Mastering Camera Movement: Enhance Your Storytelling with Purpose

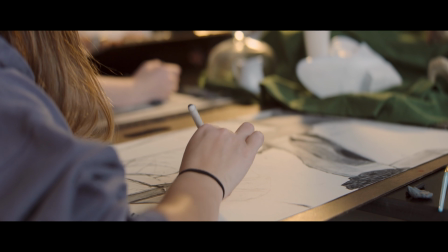4:09 The movement should be logical. It should flow seamlessly with the action or fit naturally within the story.
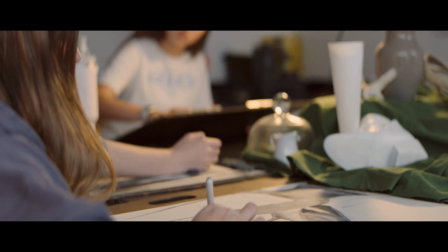4:16 It's invisible in the best way. Camera movement should not draw attention to itself.
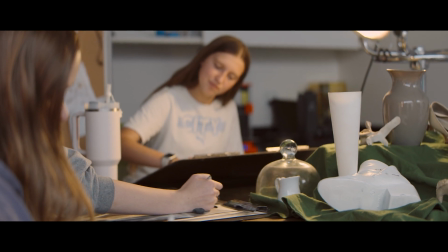4:21 For example, a slow push in during an emotional moment draws the viewers closer to the character and deepening their connection to the scene. On the other hand, illogical movement stands out and feels awkward. It happens when the camera moves without a reason, or the camera movement itself is just weird and doesn't fit within the story. Illogical movement distracts the audience, pulling them out of the experience instead of pulling them in. Now, I've seen one instance of illogical movement used purposefully, and I would encourage you to research Martin Scorsese Taxi Driver.
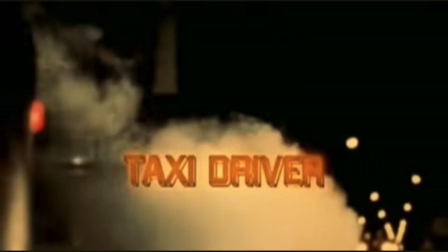4:55 It's really humbling to listen to a master like Scorsese discuss how intentional he is with camera movement. In an early scene, a taxi comes around the corner into a garage, and as a viewer, you expect the camera to pan and follow the car into the parking space. But instead, Scorsese decides to pan the camera the other way.
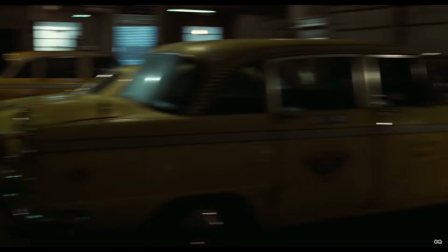5:18 Now, the camera eventually reconnects with the cab pulling into the parking space at the end of the pan. It's an illogical way of moving the camera, but his intention was to create discomfort, leaving the viewers feeling like they just didn't know what to expect next.
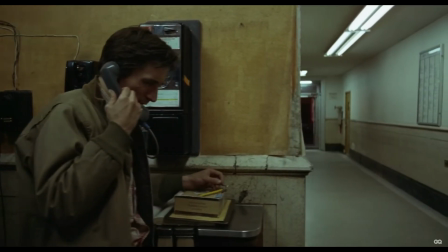5:34 I also encourage you to listen to him discuss his hallway shot in Taxi Driver, another masterpiece of manipulating the audience through camera movement. Check out the link in the description to see those shots. Now finally, let's talk about execution. It's easy to think that fancy, complex movement are the hallmark of great filmmaking.
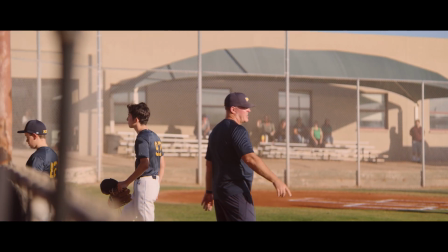5:53 But the truth is that simple, well-executed moves are a lot more powerful than complex, poorly executed ones.
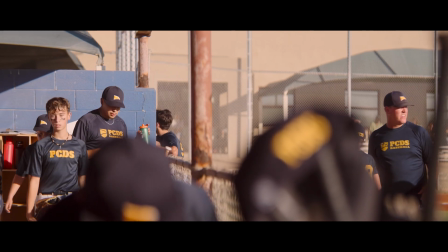6:00 A shaky or poorly planned move can ruin an otherwise beautiful shot. I recently worked on a project where the director envisioned a very complex move using a jib that pushed the limits of the equipment. After a few takes, we had something usable, but we all knew that the execution wasn't great. We started brainstorming simpler way to achieve the emotion that the director wanted. We ended up doing a simple push down with the camera pointing straight down. With the right speed, it became a very powerful shot. It's a great example of prioritizing execution over complexity. If you can achieve both, that's great. If not, execution should always come first. Keep in mind that movement itself cannot make a shot great. It has to start with a well-composed, well-lit shot.
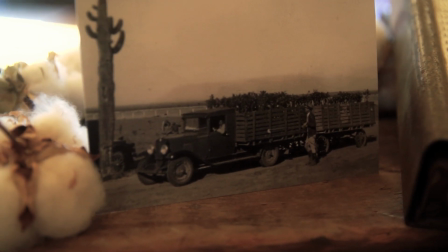6:52 Movement should enhance the emotion in the scene, not be the fallback to make up for poor fundamentals.
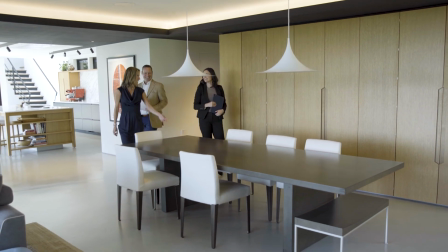6:58 When you move the camera as a cinematographer, you're inviting the audience to follow you.
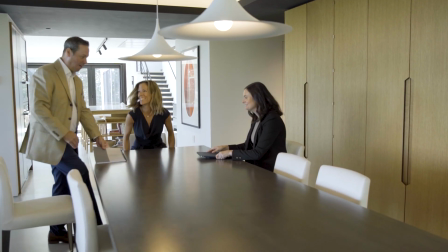7:03 You're saying, "Come, follow me. I want to show you something."
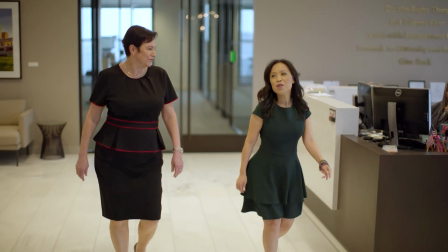7:07 Well, that movement creates a promise, and it's your responsibility as a filmmaker to deliver on it.
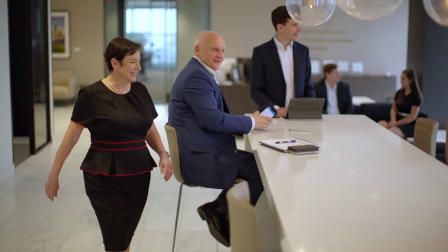7:14 Every camera move should lead the viewer somewhere meaningful,
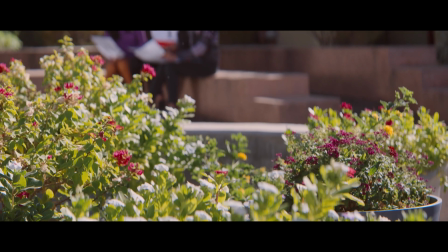7:18 whether it's revealing a critical detail, evoking an emotion, or deepening their connection to the story.
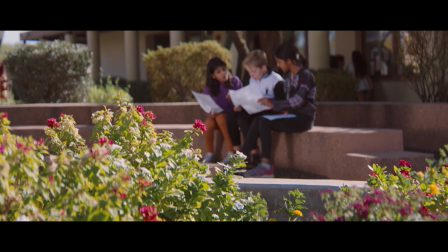7:24 If the movement lacks purpose, it risks breaking that promise and losing the audience's trust.
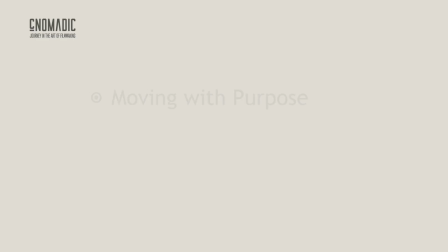7:31 By following these three principles, moving with purpose, staying logical, and keeping it simple, you'll create shots that captivate your audience and elevate your storytelling. Now, thank you for watching this video until the end, and as a token of my appreciation, I'd like to offer you my free camera setting cheat sheet. Just follow the link below to download your free cheat sheet. Thanks again, and happy filming.